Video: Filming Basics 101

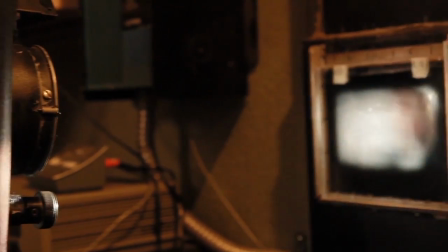(0:02)
So you want to make videos, but your main experience thus far has been filming blurry videos of your cat.
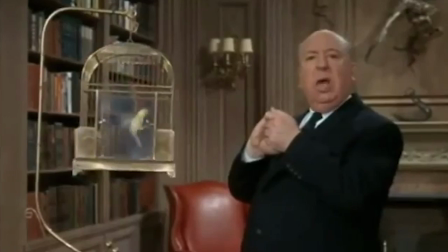(0:08)
Well, whether you want to be the next Alfred Hitchcock or you just want to impress that special someone who won't return your phone calls,
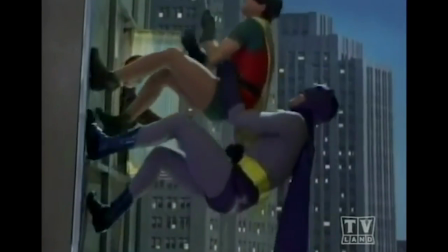(0:15)
you've come to the right place, because we're going to go over some of the ropes. This is Filming Basics 101.
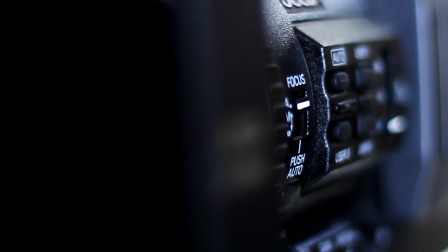(0:24)
So let's assume you've gotten your hands on some sort of camera. Old, new, vintage, iPhone.
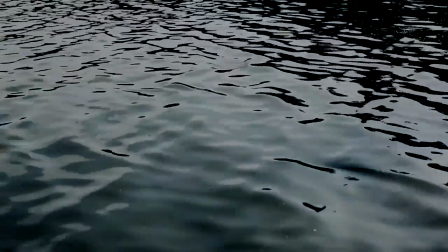(0:30)
The first thing we need to deal with is framing. Step 1.
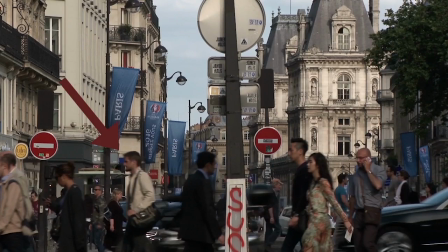(0:35)
Find someone you don't like. Step 2. Buy a boat in their name.
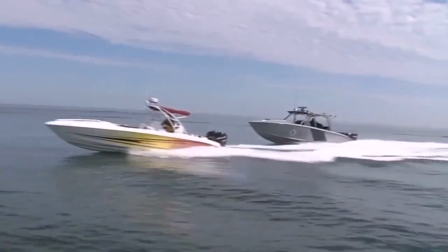(0:39)
Step 3. Use said boat for smuggling. Step 4. Call the cops on them.
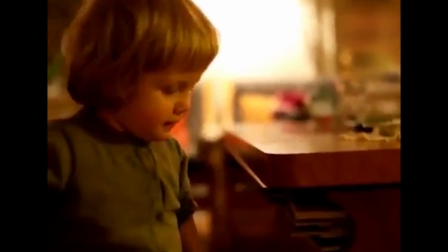(0:45)
They get arrested, you get away with it, win-win.
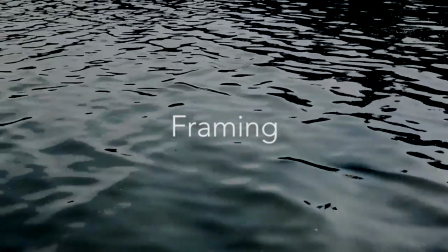(0:49)
Now that we've talked about that, let's talk about framing as it relates to film.
That's a great idea.
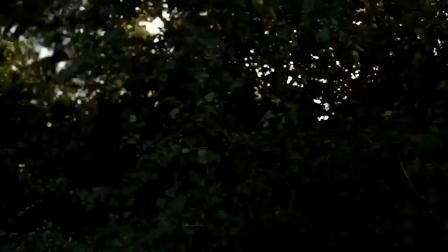(0:55) Let's go!
We'll start things off with the rule of thirds.
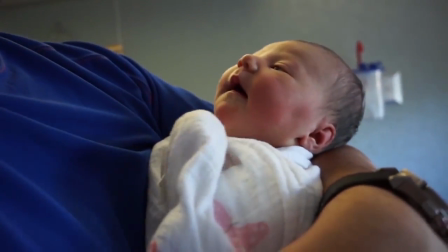(1:00)
The rule of thirds is a guideline used to help you compose a shot. Basically, you imagine the image being separated into, thirds.
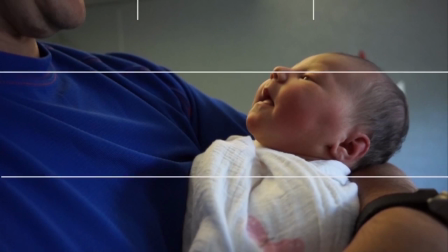(1:08)
Pretend there are 2 lines going from left to right, and 2 more lines from top to bottom, dividing the image into 9 equal boxes.
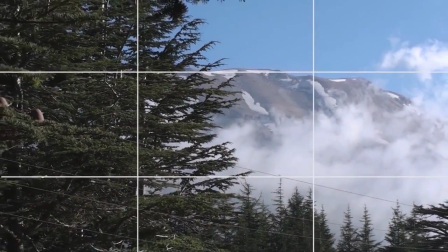(1:16)
This helps you balance the subjects of your shot, and lets you keep an eye out in case your frame is a little too busy, unless, of course, you want your shot to be busy.
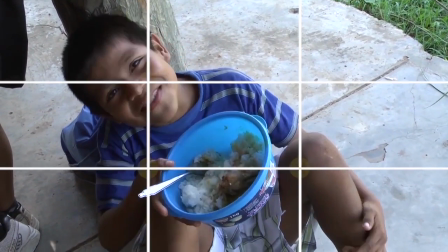(1:25)
You want to put your subjects at where the lines intersect.
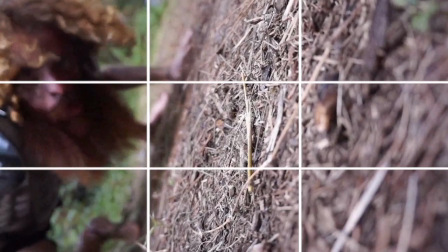(1:29)
If your subject is a person, you normally want their eyes to be at the top 1/3 of the frame, or right along that top horizontal line.
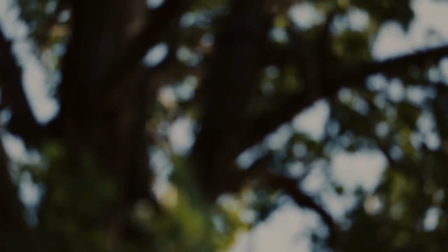(1:37)
Some other things you need to pay attention to when filming are look room and lead room.
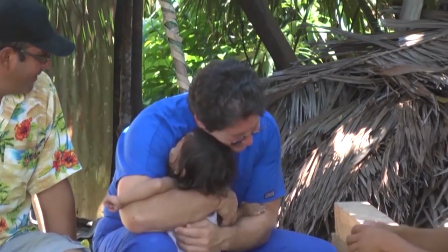(1:41)
Say you have a subject that is looking a particular direction.
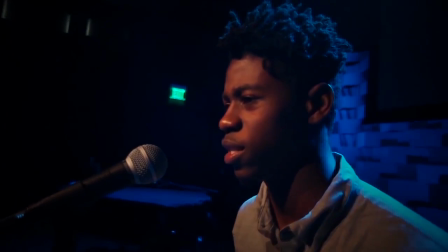(1:45)
You want to frame the shot in a way that whichever direction has their main attention also has the most space.
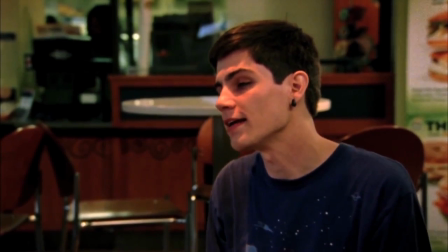(1:51)
This is known as look room, and it gives the audience more of an idea of which way the character is looking off screen.
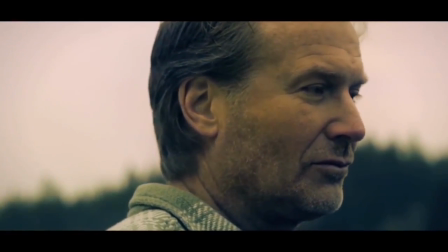(1:58)
Otherwise, you can make a character look kinda trapped, or like they're in some sort of artsy movie.
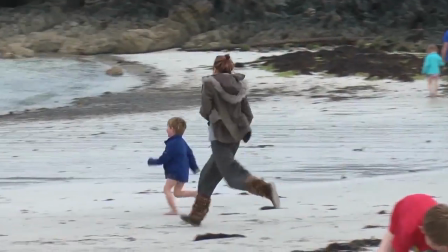(2:04)
Now, if your subject is moving, then you want to be prepared to compensate for that.
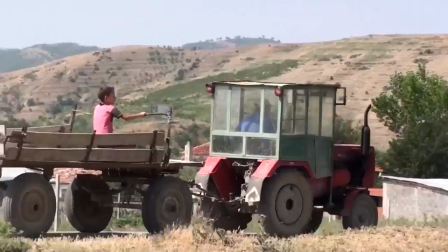(2:09)
So you give them more lead room by putting them on the opposite side of the frame that they're moving towards.
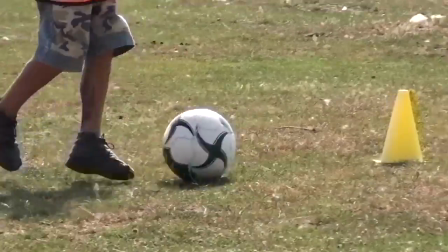(2:15)
This way, you can track with your subjects so they don't accidentally leave the frame.
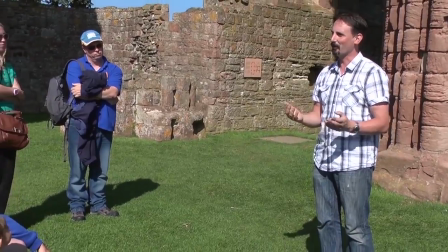(2:20)
Now that we've gone through the basics of framing, let's talk about going from one shot to another.
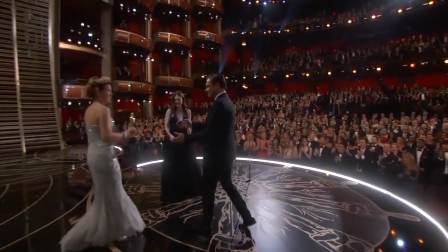(2:26)
Now, if you're filming a sketch or just simply the next Oscar-winning movie, there are a ton of ways you can link shots.
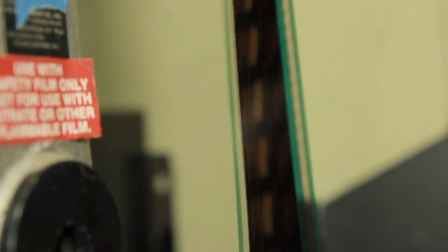(2:33)
We're going to just quickly touch on a couple.
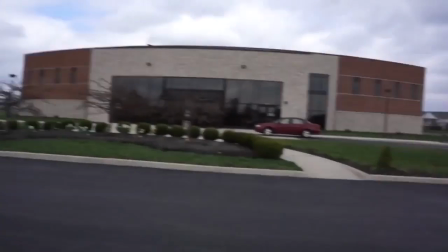(2:35)
The main goal most of the time when linking shots together is to hide the fact that you've just cut from one shot to another from the audience.
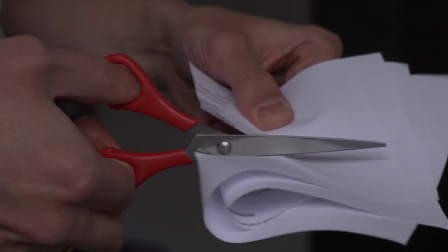(2:44)
Probably the easiest way to get from one shot to another is called a cut on action.
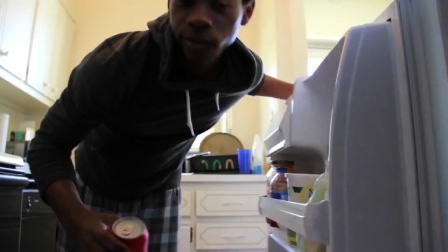(2:48)
Say your subject is pouring a cool and refreshing glass of unhealthy carbonated sugar.
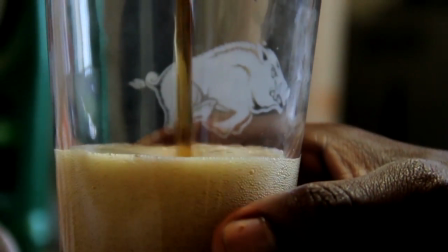(2:54)
You can cut from shot A to shot B while the action is taking place, and the viewer will barely notice because they're too distracted by something that's happening on screen.
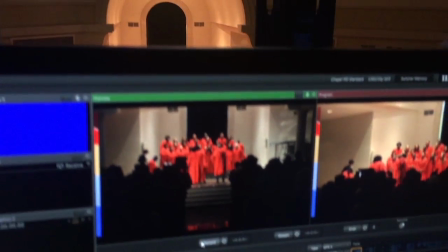(3:04)
If you happen to be doing some live camera switching at an event,
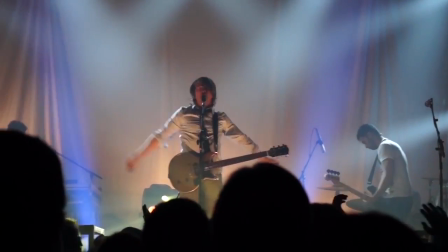(3:08)
a good time to transition might be when the speaker moves their hands or changes the direction they've been walking.
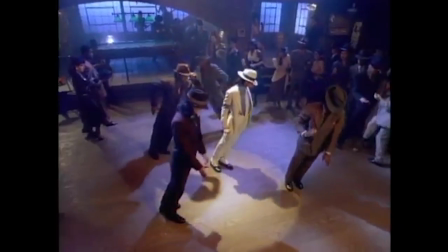(3:15)
That way, it's just a little bit of a smoother transition. You can also hide edits in clever ways.
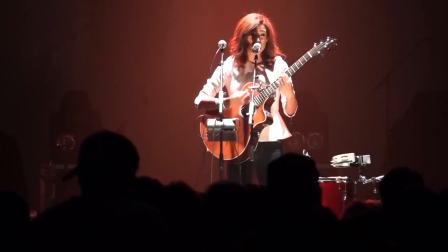(3:22) Clever girl.
Say someone walks in front of the camera, completely taking up the whole frame.
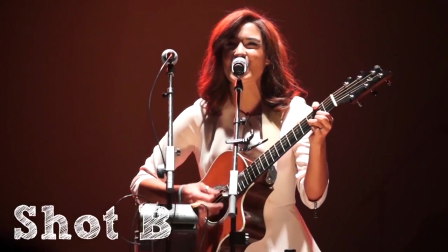(3:28)
You can use this as an opportunity to switch to a closer shot, or a different shot entirely.
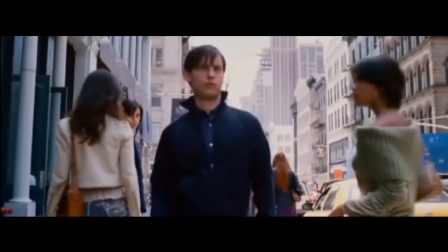(3:33)
It looks cool, you look cool, and your audience doesn't notice the transition as much.
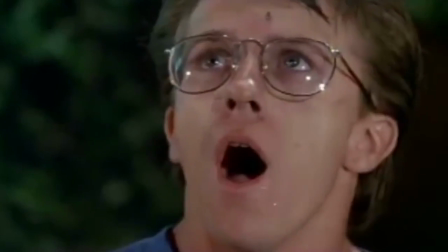(3:42)
Another good time to cut is whenever someone is reacting to something, like this.
Don't worry about her, man.
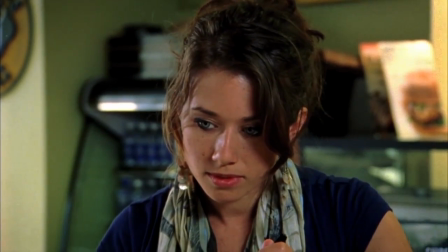(3:48) She's a slob anyways. I mean, look at her. She's probably gonna be fat in a couple of years.
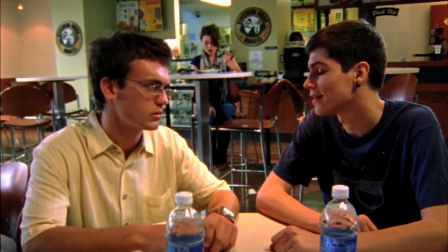(3:52) Not gonna age well.
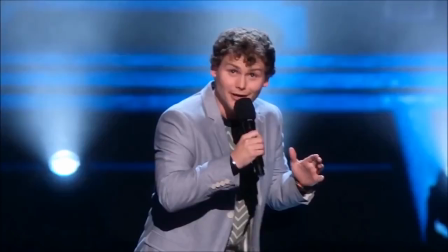(3:54)
Now say you have a character speaking to an audience, and they tell the best joke anyone has ever heard, and the audience is laughing hysterically.
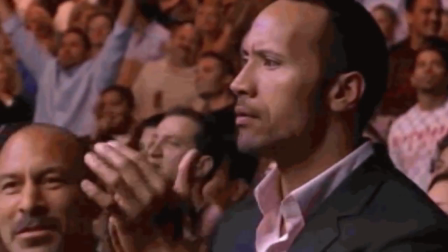(4:03)
This is the ideal time to cut to a shot with the audience in it. Once the laughter dies back down, you can go back to your character again.
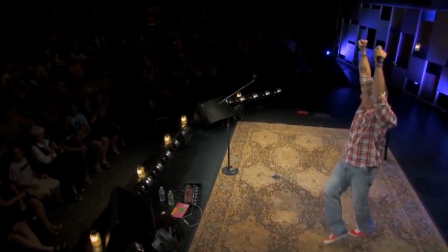(4:10)
The reaction shot lets your viewer get a feel of the room and the emotions that are playing out.
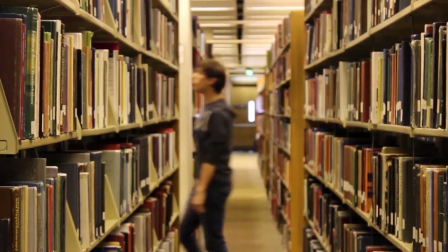(4:15)
They're justified shots that make sense to the viewers, and therefore are usually less noticeable.
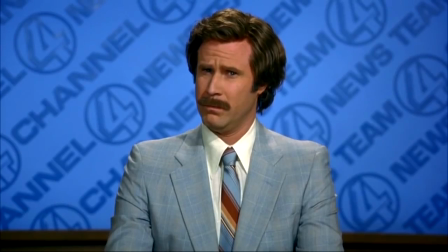(4:21)
How long should you stay on a particular shot? Well, it kinda depends on you and whatever you're making.
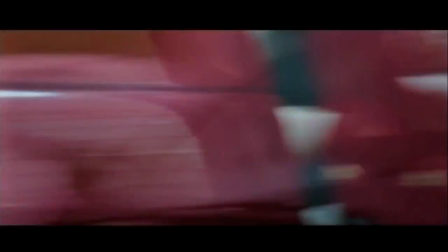(4:27)
When we go to see a movie, we're used to seeing quick edits.
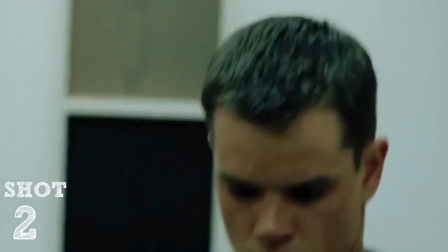(4:31)
For example, 2004's The Bourne Supremacy has an average shot length of 2.4 seconds.
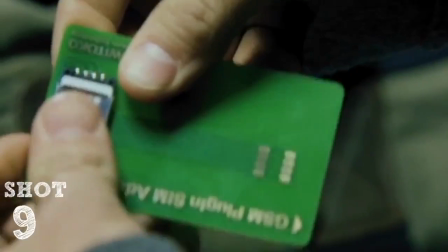(4:37)
Now that's over 2,500 edits in a 100-minute long film.
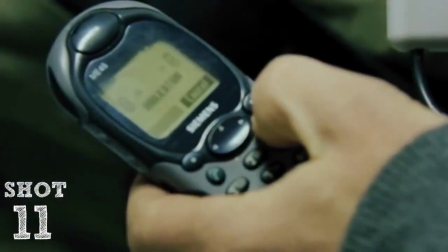(4:42)
Now moviegoers have become attuned to seeing a lot in a little bit of time.
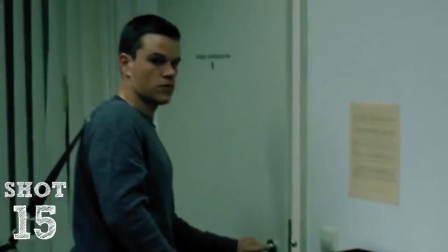(4:47)
In live production work, however, that doesn't mean you have to switch shots so fast you get calluses.
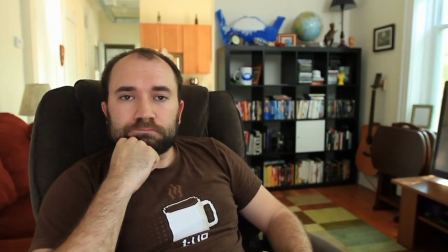(4:52)
The goal is more about keeping it interesting for whoever's watching it.
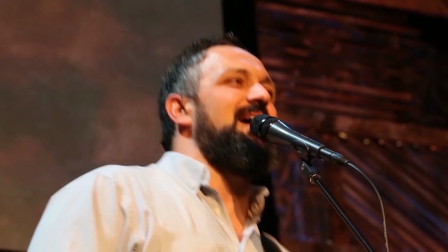(4:57)
So you don't want to stay on shots too long. But how long is too long? If there's music being played, you might want to cut to the rhythm or beat of the song.
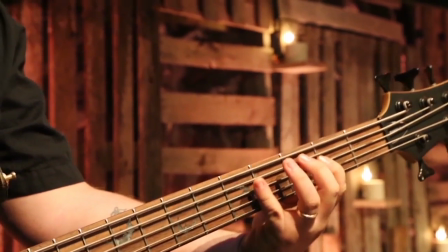(5:05)
If there's a killer guitar solo, you probably want to cut to that a little closer.
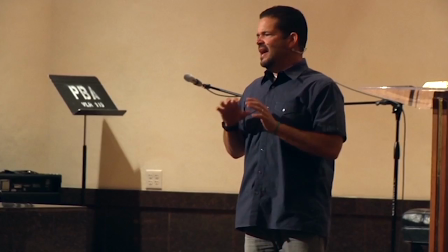(5:09)
Now, if you're filming a speaker, you probably want to cut a little bit less, as there's likely less action going on than there would be at, say, a concert.
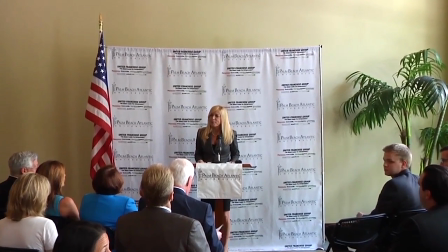(5:18)
However, if you're filming someone speaking at an event, you may really want to consider showing the audience every now and again.
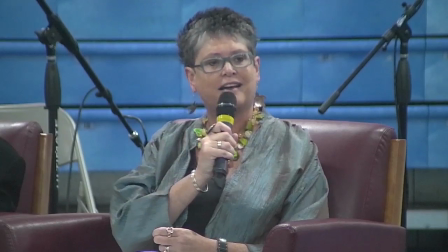(5:25)
If you stay in close on your speaker the entire time, the audience can kind of forget the room that the speaker's talking to.
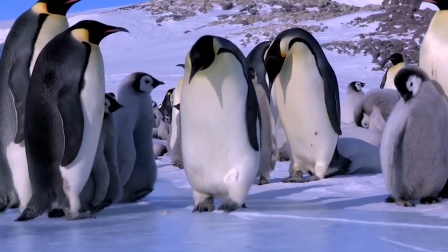(5:31)
From the viewer's standpoint, they could be speaking to an empty room, or a group of ping ones, or even, John Cena!
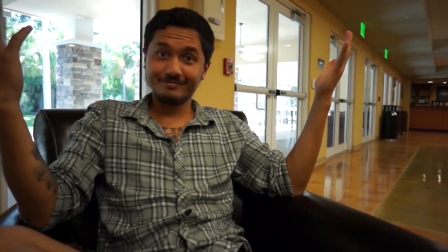(5:44)
Well, look at you. You're ready to make your mark on Hollywood. Or at least, on YouTube.
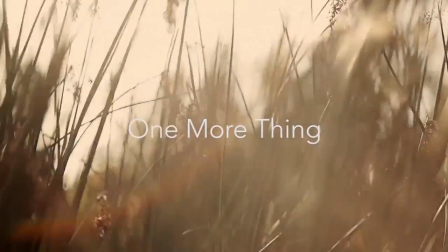(5:49)
But before you get started, let me mention one more thing. Throughout this video, I know I talked about a lot of rules and techniques.
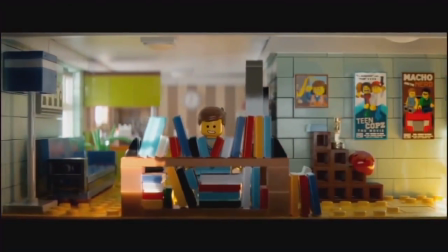(5:56)
Rules are important and are generally what you want to stick to as a guideline.
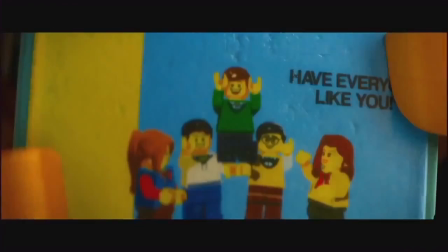(6:02)
However, just like any good rule, they can be broken.
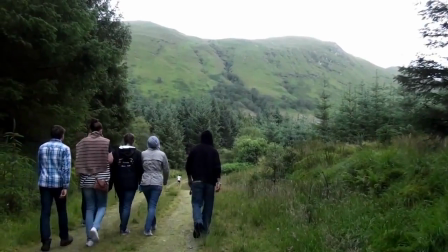(6:06)
So it's important to know the rules so you can create your own path and get all artsy with it.
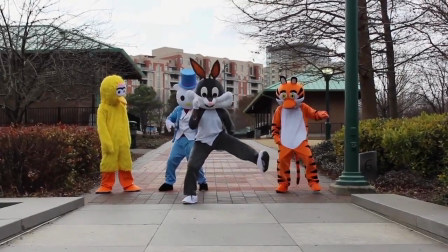(6:13) Il est mon frère.
More importantly though, in all of this, make sure to have fun.
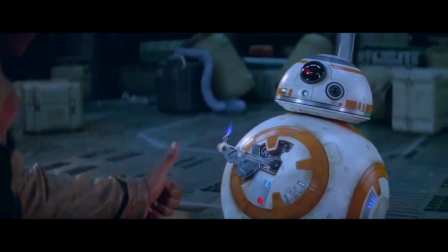(6:18)
Film is fun! Yay! Now, go out there and make something great.
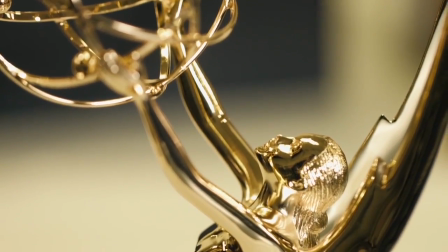(6:26)
Win an award and maybe thank me later.